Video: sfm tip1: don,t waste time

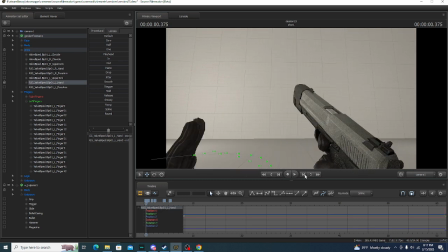It would kind of like, your hand would kind of open, go to the gun, and start
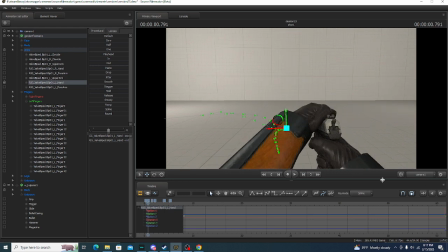gripping the slide of the gun. Oh yeah, also see this right here.
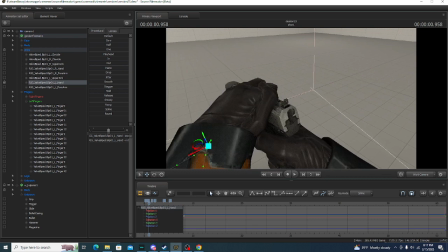His hand is kind of gliding across the gun.
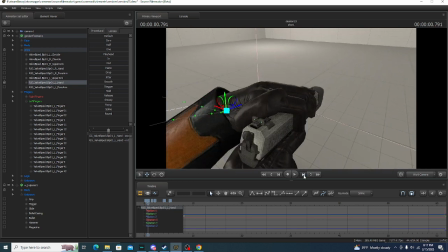That is for more realism, or because I got tired, but you will never know because you don't know what my mind is saying or thinking.
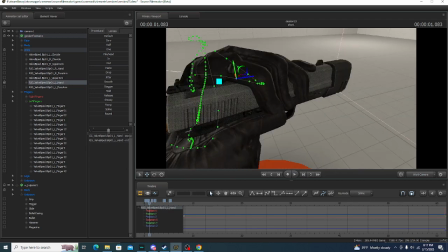So you see this. His hand is doing this, then he brings the slide back.
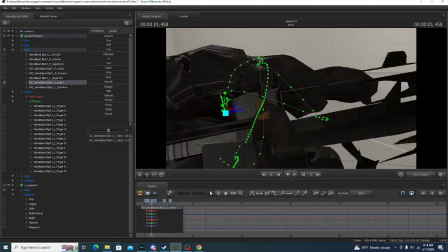And once again we can see what I like to call bone go through slide, or
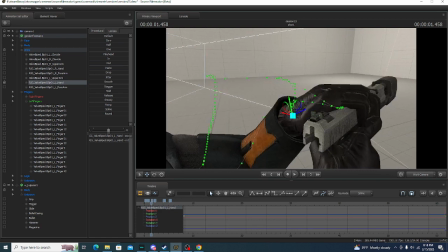clipping, as normal people would call it.
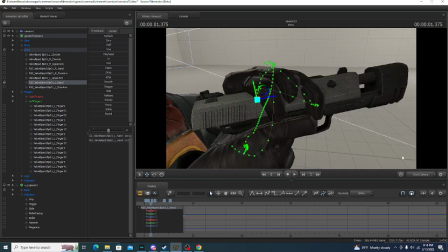So, you see how his hands are just clipping through the dang thing, like, I bet it would hurt like hell if this happened to you.
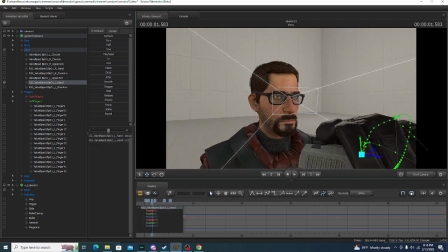But fortunately, Gordon Freeman right here is not alive.
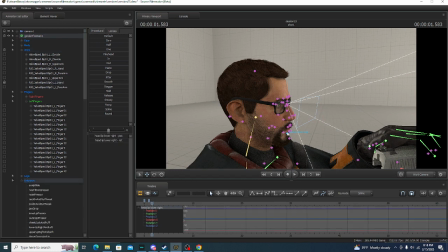Oh, by the way, I can even like make his face do some weird stuff,
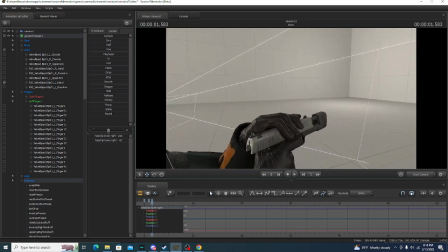like, I don't know, no one would notice it because you are looking through this triangle right here.
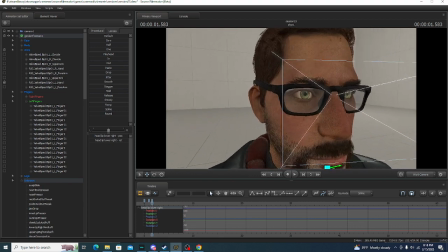You can see these like lines right here. I'm pretty sure this is what... Let's test it out.
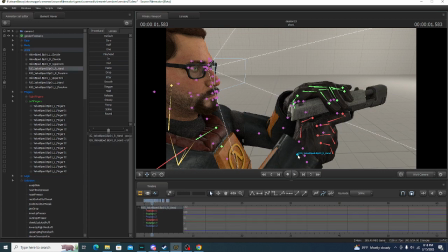I'm not sure if that's what they are.
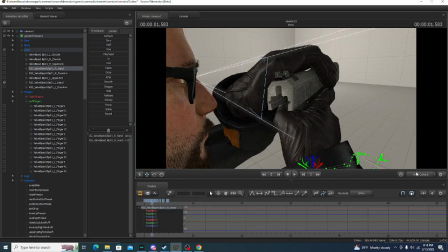Yep. Just as I suspected. This is the end of the camera.
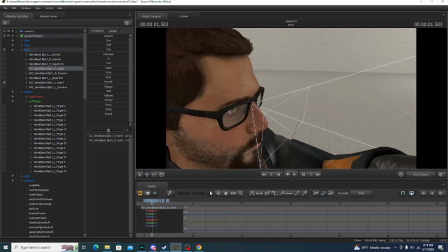This is where the camera ends. these lines right here represent like the lenses of the camera.
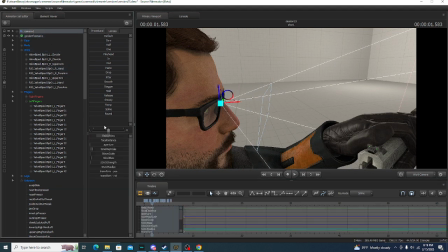And see, when I make the field of view smaller,
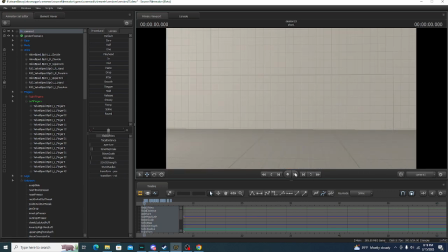oh, whoa, how would this look? I want to see. It looks like they just used the zoom in feature from Half-Life 2 while animation was going.
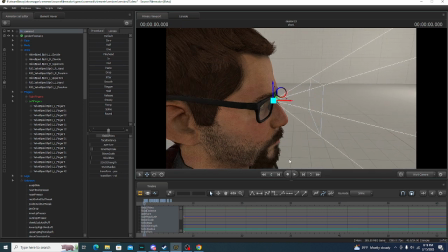Also, see, I didn't animate his head, I only animated the camera.
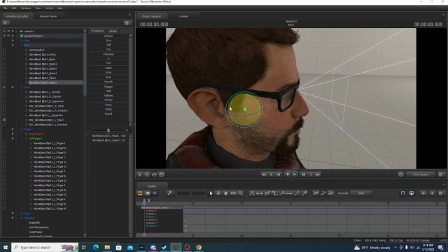And I mean, yes, I did connect the camera to the head, but it was for other reasons. If you wanted to make this look more realistic, you would probably have to like move the head, but I don't want it to be extremely realistic.
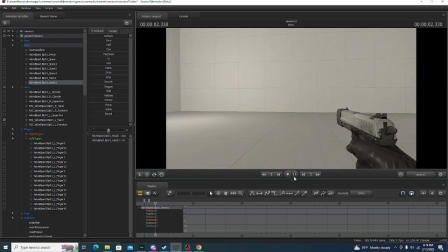Also, if this was an actual game thing, you would see it like I did.
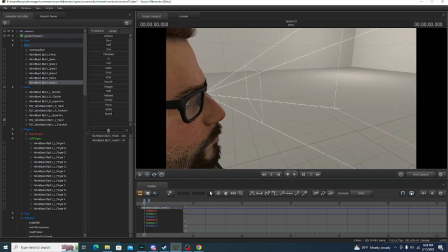Also, how the hell did I made this animation better than the one from the official Half-Life 2?
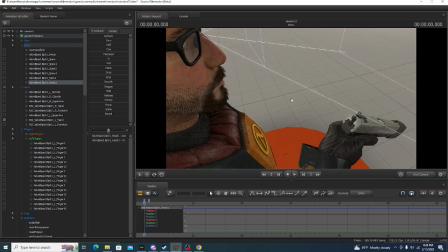Don't even ask. Don't even ask. I don't know. I don't freaking know.
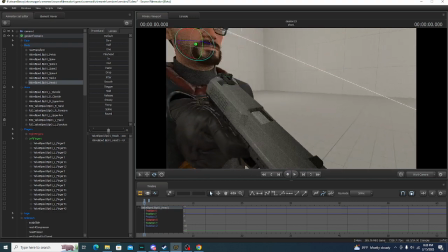I'm going to make some goddamn theories about how I made this.
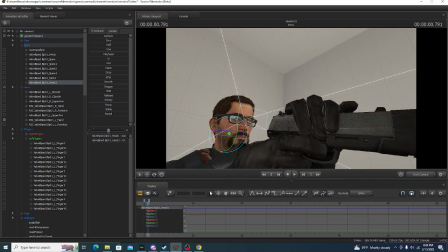I think what I did was I put, yeah, see, his hands are more bouncy.
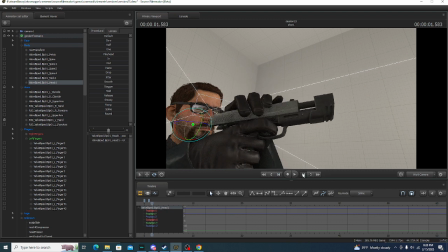Also see this little movement right here. When he lets go of the slide, the slide moves. Wait. When he lets go of the slide moves forward.
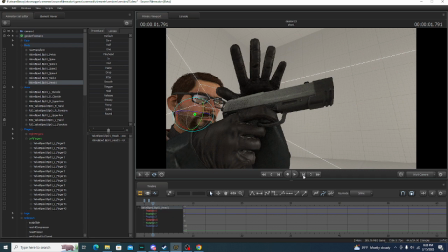And see how his hand does a little like forward movement and then back movement,
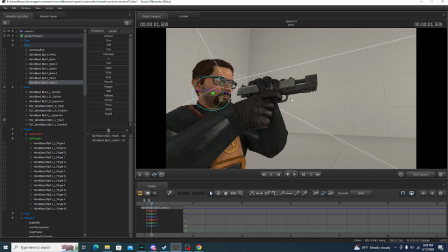because the slide is applying some force to move with that speed in the front. What I'm trying to say is more force equals more movement.
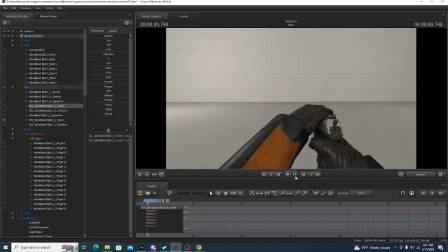That looks like a glitch. Oh my god, guys, Half-Life 2 glitch.
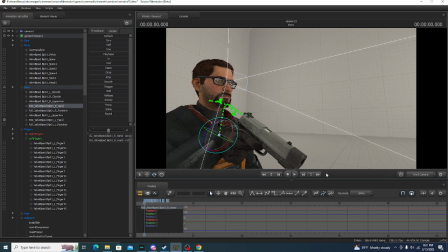Couldn't find it since 2024 and we didn't find it. Holy crap.
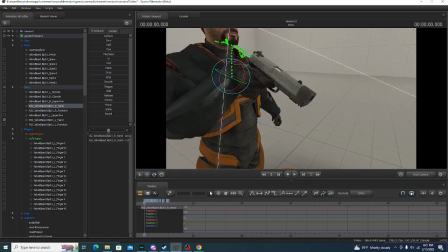So, what I'm trying to get at, if people can see
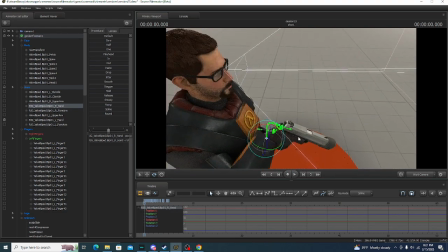some parts of the animation, don't animate it. Oh yeah, so, see this? I think I found out what I made kind of better.
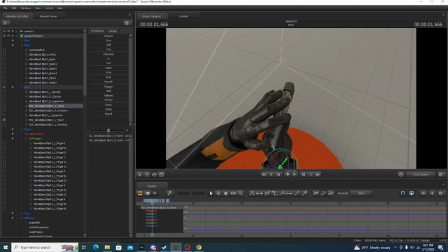I mean, it's probably as good as the Half-Life one, because they're both as bouncy and
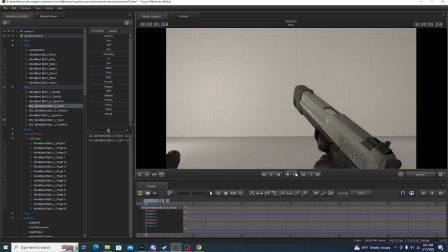like natural and stuff. But I'm still not sure.
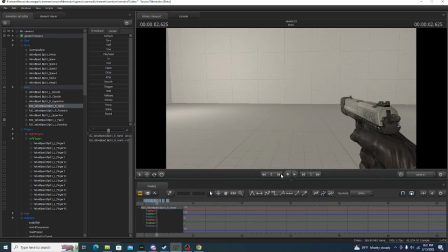Probably a Valve employee would have to confirm this. Oh yeah, also, the little details make your animation way better.
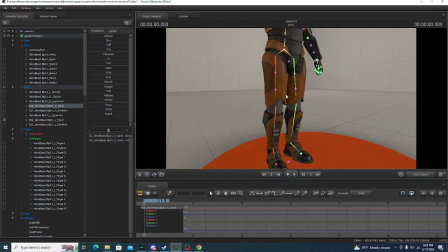Now, I don't mean go to the legs and start fucking moving them like you would in real life.
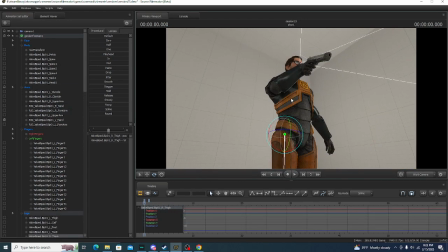No, because people won't see that.
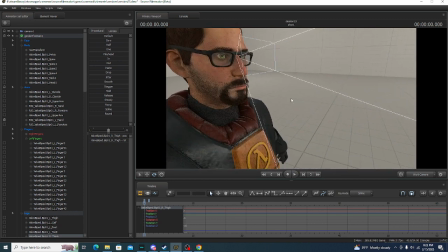But what you should animate though is the little details that people might not see at first, but will see in a moment.
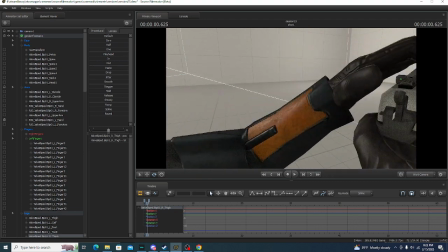Like, see the hammer of the gun. It's like this because like the gun just got unlocked.
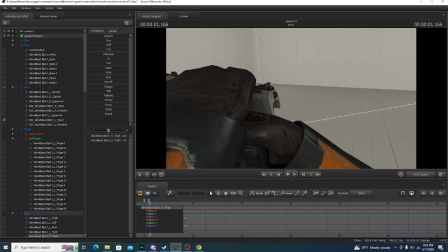When he moves the slide back, look at this. The hammer goes back.
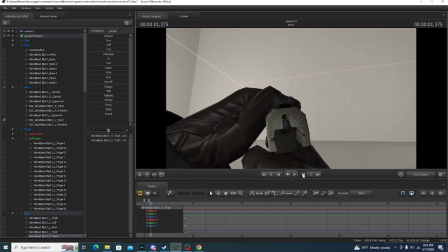See? Because that's what a real gun would do. That's why he cocks the gun back to move the hammer, right? At least that's what my little European brain thinks.
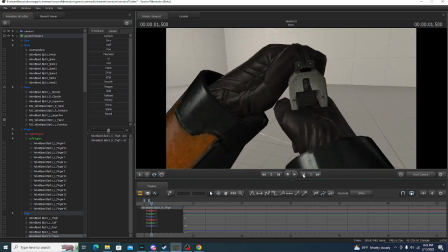I don't know, I never used the gun in real life.
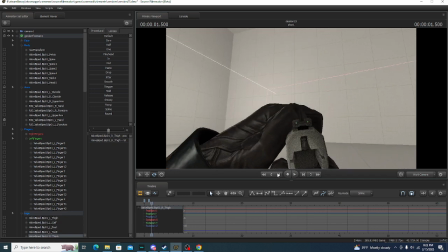The closest thing I got to a gun was an airsoft gun with a spring.
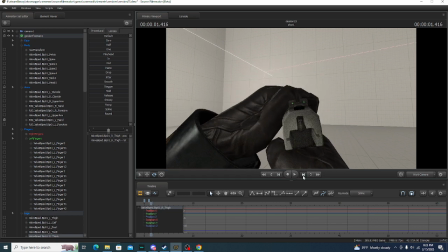So I have no experience with pistols and stuff, but I just noticed something.
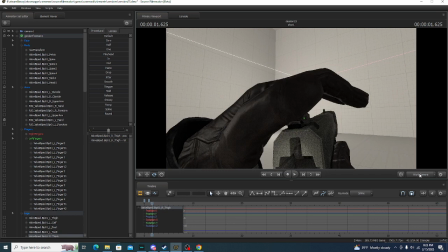Look at this. His hand is clipping through that. Again, something I like to call, don't tell mate if you can see it.
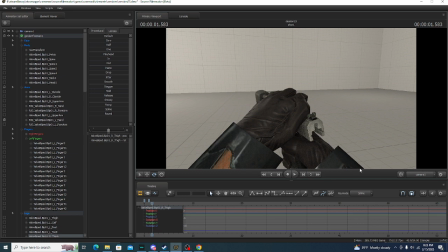Like, who the hell is going to look at that little detail and be like, oh my god,
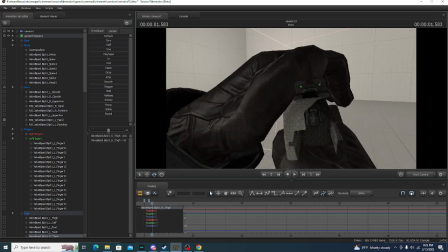this animation sucks, I'm giving you a dislike, go to hell. No, no one's gonna do that.
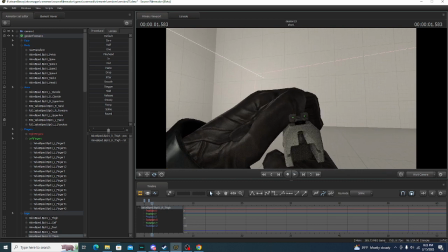What kind of psychopath would do that?
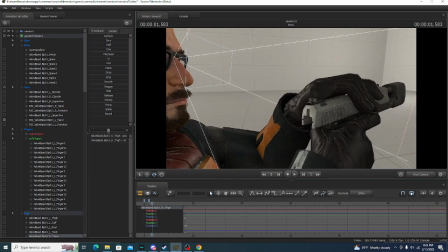I mean, nah, I'm kidding, I wouldn't.
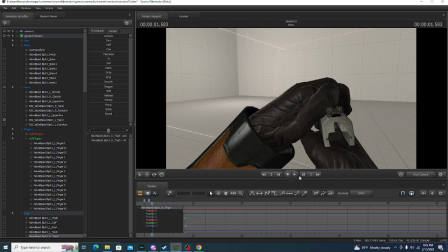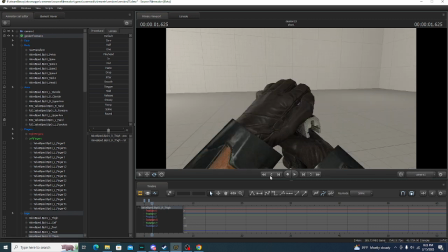I mean, you can pass it off as like, oh, his finger moved so fast you couldn't see it.
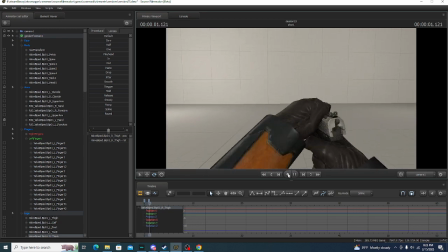Or just simple,
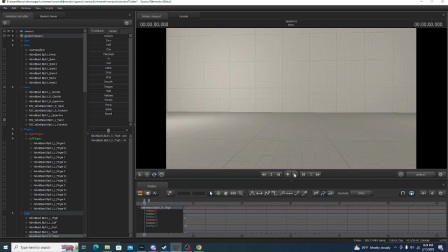Oh, I didn't notice that when I made the animation, sorry. So, what I'm trying to say.
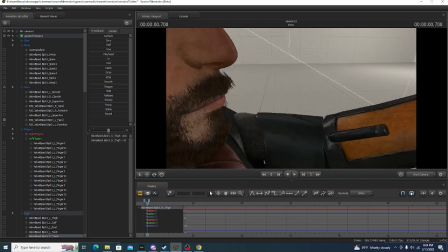These are little tips for like new animators.
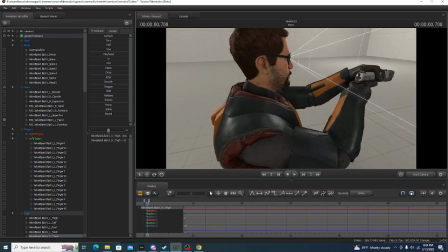Don't animate what other people won't see or won't see at first or stuff like that.
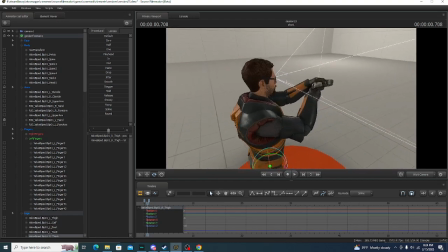God, I'm sorry. Okay, so what I'm trying to say.
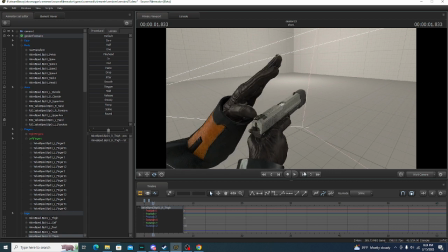So, I don't know if I showed you guys this example, but I'm going to show it to you twice.
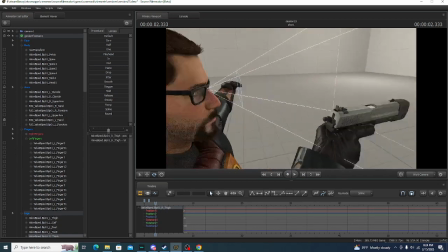Oh, yeah, by the way, I think I showed you guys the broken hand.
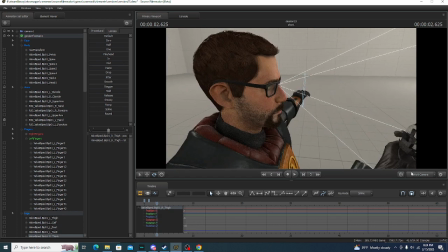Because people won't see the camera will never see that broken hand because it looks like this.
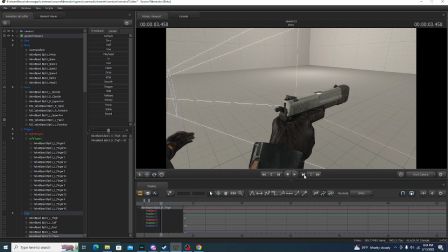I mean, it's a beginner tip, a very like beginner tip. Like you have to be a very big beginner on animations.
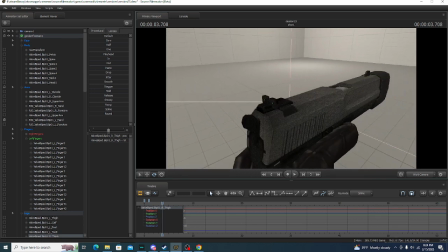Again, little details. The hammer moves forward. Oh, yeah, also see this.
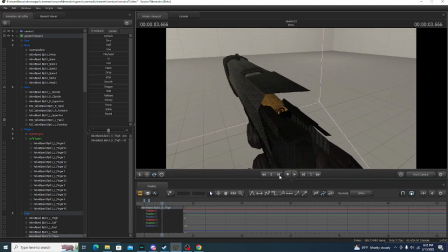See this. This is another example of don't animate what other people won't see.